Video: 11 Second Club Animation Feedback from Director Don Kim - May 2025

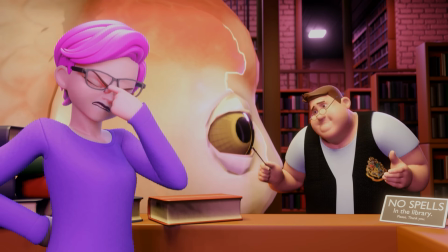[0:12] Oh, I'm so sorry. It's okay. Just leave it. No, Please, just go.
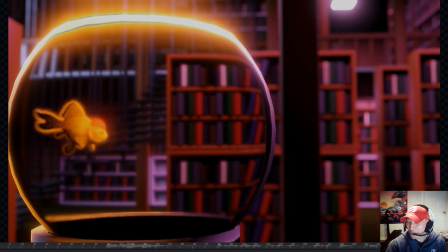[0:21]
Hi, Ahmed. Congratulations on winning the 11 Second Club. My name is Don Kim. I'm a mentor here at Animation Mentor teaching body mechanics. It's my pleasure to give you a crit or some feedback on your animation. I did have a look at it earlier and really nice work, nice level of polish.
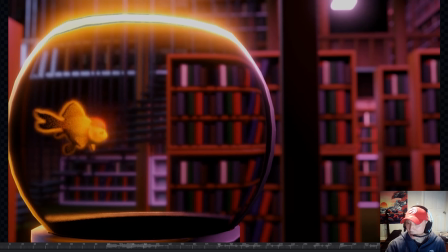[0:40]
I like the storyline behind your animation, nice acting. So let's have a look at it together here.
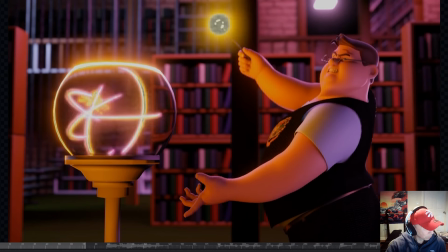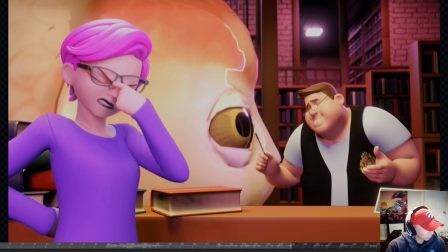[0:55] oh, I'm so sorry. It's okay. Just leave it. No, Please, just go.
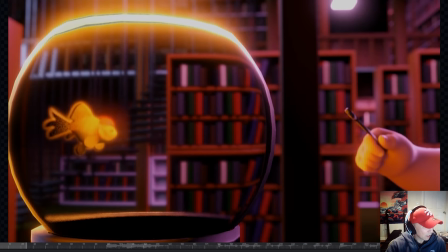[1:03]
Nice. I like the contrast in your timing,
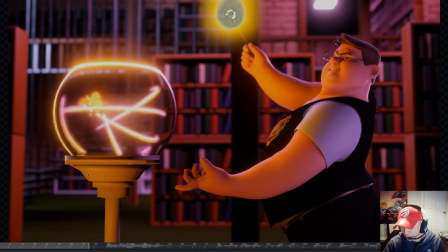[1:07]
between the faster moments and the slower moments, just to help to sell some of the acting and emotion in the scenes.
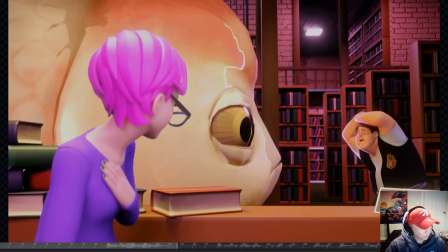[1:14]
Posing is nice.
oh, I'm so sorry.
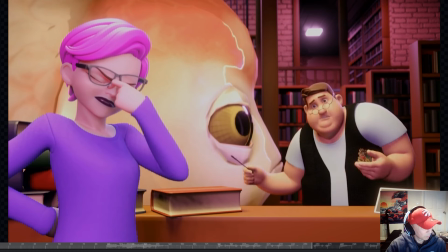[1:19] It's okay. Just leave it. No, Please, just go.
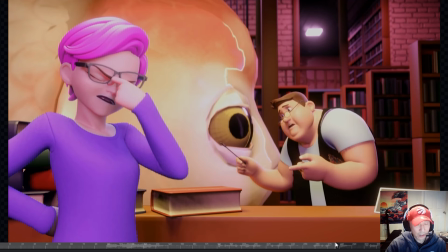[1:24]
I like that little beat where he's kind of stumbling with his words and then trying to, figure out something that he can do to fix the situation.
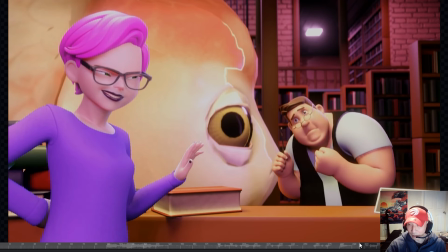[1:32]
Nice little anxious kind of awkward acting there. And I like her frustration. They're building up of her frustration and her just kind of wanting him to leave, being dismissive with him. It's definitely reading in the acting. And then him kind of sulking off is a nice little touch at the end there.
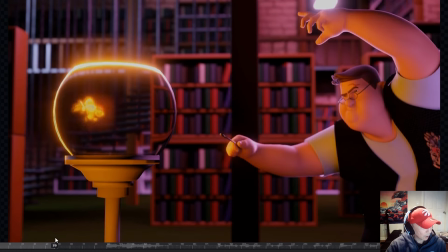[1:50]
So really nice stuff overall. Like I said earlier, nice level of polish in your splining, which is great.
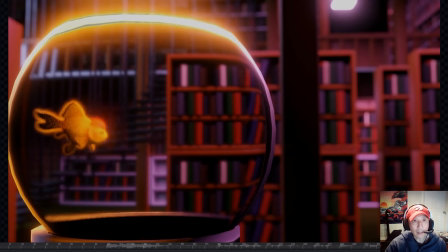[2:00]
So yeah, I just want to give you some feedback, maybe just to help with some clarity in the acting, just to make the action itself and story play a little bit clearer and maybe a little bit stronger. And then just some little animation
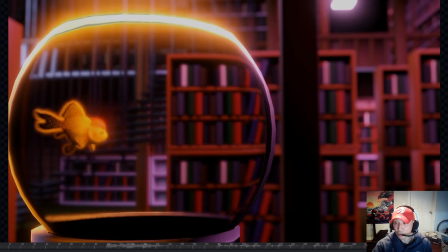[2:19]
tips or suggestions that might just help to make it a little bit stronger as well.
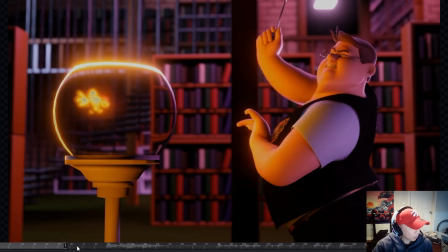[2:25]
So first thing I was going to say was the librarian I know, again, it's one shot, so it's not like you can
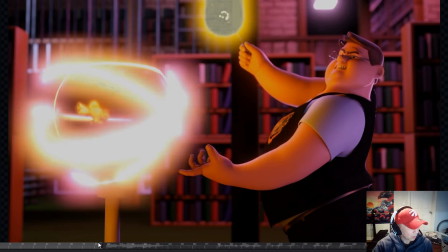[2:34]
have too much going on, but it felt like the librarian just kind of pops up
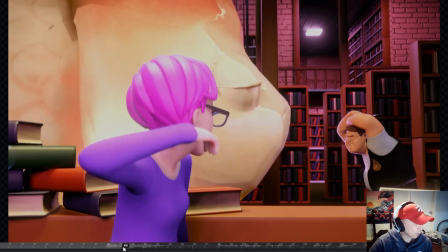[2:42]
sort of out of the blue a little bit. So it takes you a bit of a moment to understand who she is.
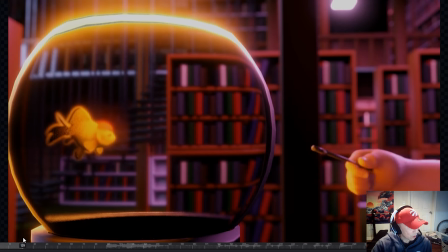[2:48]
So what might be better, and this is again just a suggestion, is before we see the magician, maybe have her
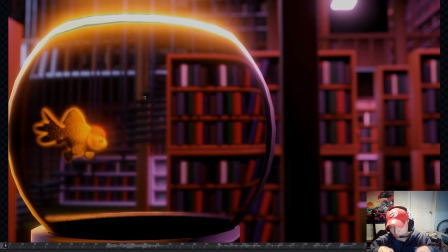[2:57]
like walk through the background. Maybe she could be pushing like a book cart or something. So it looks like she's working there, and just make her look kind of like, angry or just not happy, not happy to be there, or just a little bit, like you don't want to mess with her.
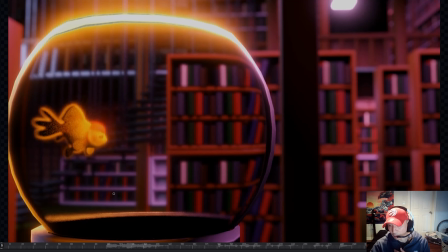[3:16]
She has that sort of attitude, and that way when we see her later on, it already sets up that, oh, this person is the librarian, right? So when you see the reaction later, you can kind of relate to it a bit better. The other thing I was going to say is
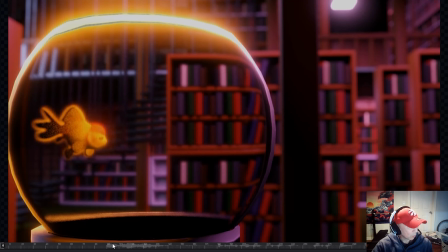[3:31]
I would probably focus the framing a little bit more on the fishbowl instead of having all of this negative space on the right. I know his hand comes in, so I know why you did it, but just to kind of set up the fish a little bit more from the start,
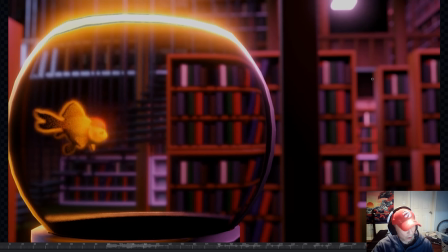[3:47]
so we kind of focus our attention on the fish. So maybe a bit tighter on the bowl. And then in terms of the fish, I would have the fish a bit more toward the center, not dead center, but maybe just left of center.
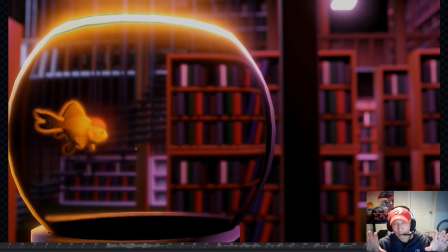[4:01]
When we're looking at like our attention, our eyes usually kind of focus to the middle of the frame. So just having him a little bit closer to the center will just help to focus our eyes, the audience's eyes toward him. And again, tightening the framing will also help with that as well.
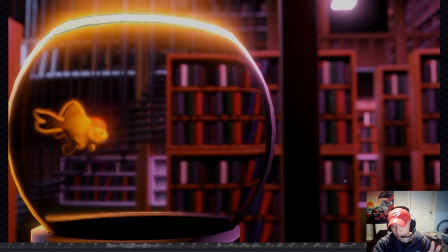[4:18]
Just kind of set up that the fish is an important part of the animation or the story here.
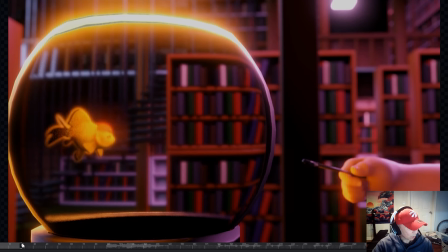[4:23]
And then instead of having his hand come in here in the close-up, what I'd probably do is just snap pull out,
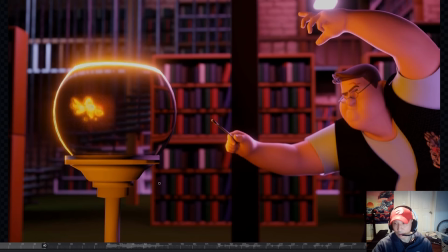[4:30]
and actually snap pull out to the two shot, then have him hit that pose with the wand, like directing the wand toward the fishbowl. I like these poses.
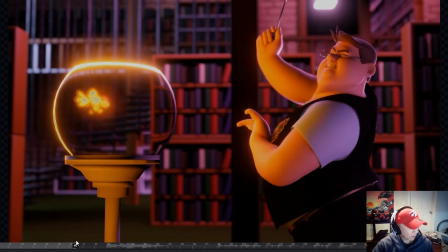[4:41]
I felt like this one though,
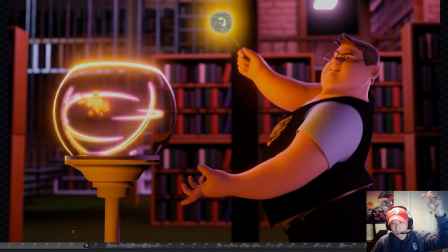[4:45]
because his wand is like way up here, it didn't really feel as though he was directing his magic toward the fish. This felt more like a conjuring kind of pose, like, when like, witches in front of a cauldron or something, they're trying to conjure something up, so they kind of go, trying to get the magic to come out like upward.
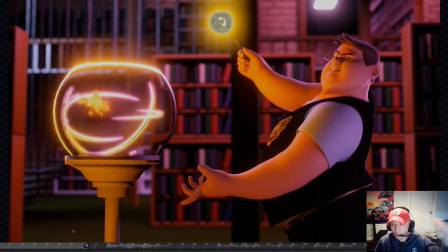[5:05]
But this magic felt like it should be more directed more laterally toward the fish. So I would almost flip these poses.
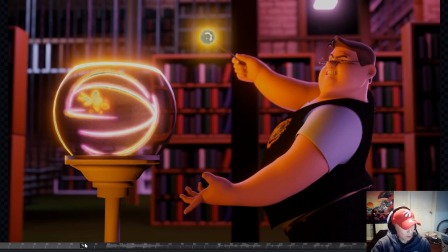[5:14]
I'd probably like this would be the magic pose, and then this would be kind of like the not exactly that,
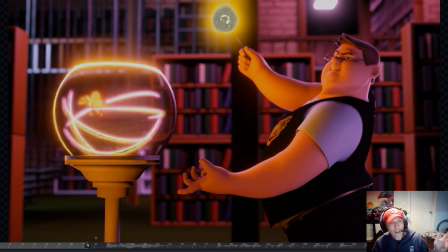[5:21]
but like having him lean back a bit, just kind of set up that he is about to do something. Maybe he could be holding the wand toward the bowl, but it's more just like him settling into his position.
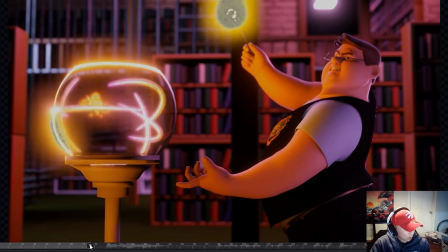[5:34]
And he's getting ready, right? Then you can have an anticipation, and then have him go into this pose.
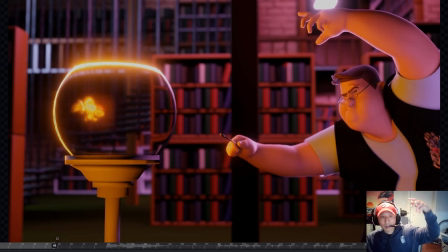[5:40]
So the anticipation might be like he kind of leans back and he brings his arms up, and then when he goes to do his magic, he leans forward, kind of like this, but closer, I think, because the wand should be closer to the bowl. And it should be more sort of angled in profile so you can really see the wand very clearly directed toward the fish,
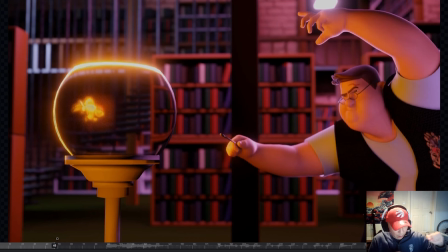[5:59]
actually, not necessarily to the bowl, but directly, that line of action right to the fish. And then like all parts of his body, it's just helping to support that gesture with the wand. So kind of like what you have here with the hand kind of directed toward the wand hand, his body's kind of leaning in the direction of that wand.
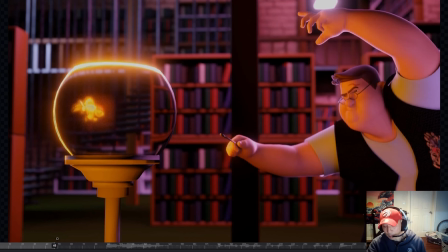[6:18]
Like everything, just the line of action, just helping to make it clear that connection between the tip of the wand and then the fish, right? And then with the fish,
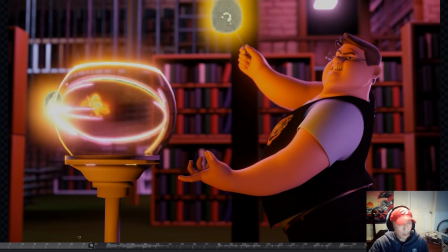[6:32]
the magic is cool, but what I was going to say is maybe you can have the fish before it becomes huge, right? You can just have it kind of pop a little bit bigger in the bowl, just to set up a bit of anticipation, so that the audience kind of understands, okay, he's trying to make this thing bigger, right?
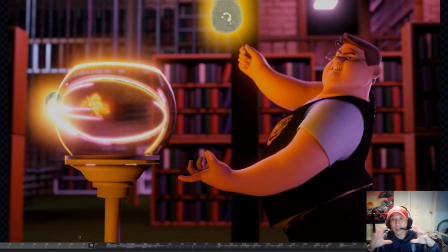[6:48]
So it can like pop big and maybe fill the bowl before it becomes huge, right? To kind of get kind of cue the audience. And that way it's just a little bit clearer what happens here.
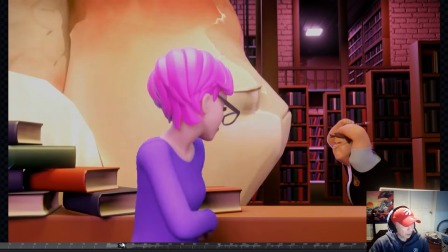[7:05]
When the fish gets really big, what I was thinking is maybe you could have it overshoot. So instead of it going maximum size and then just flopping down, maybe it can go a little bigger and then snap back, right?
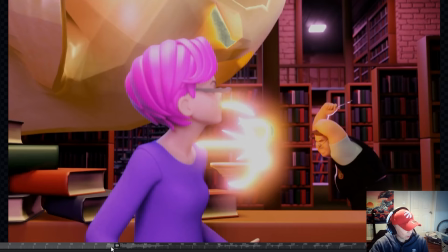[7:18]
So if it goes a bit bigger, because he does stagger back here, right? The magician or the student, he staggers back. So making that a bit more of a physical motivation as well, that he gets pushed back rather than him just kind of cowering.
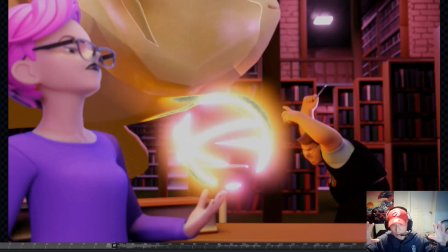[7:29]
Like the fish kind of gets a bit bigger than it ends up being, and it pushes him back, and maybe he staggers back because of that, right?
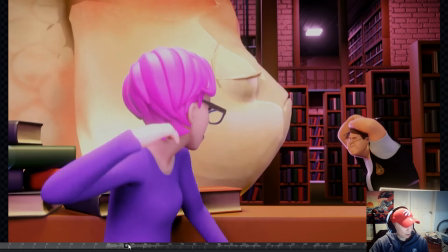[7:38]
I think that might just, again, help to sell the two things. It's just make it feel a bit more physical, and the second thing is just makes the big pop and growth just a bit more impactful, a little bit more clear.
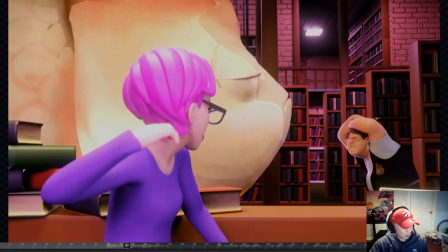[7:53]
And then you can kind of snap back and maybe have a little bit of a jiggle or something, again, just to help to sell the idea of it becoming this huge thing now.
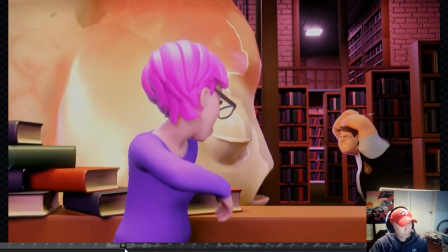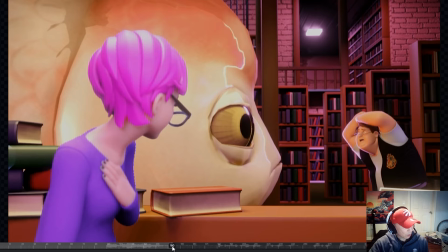[8:08]
The librarian and the fish are fighting for a little bit of visual attention. It's not too bad, but maybe what I was going to say is maybe you shift the librarian a little bit more to screen left, just a bit more, so that this is a little clearer in here in the middle.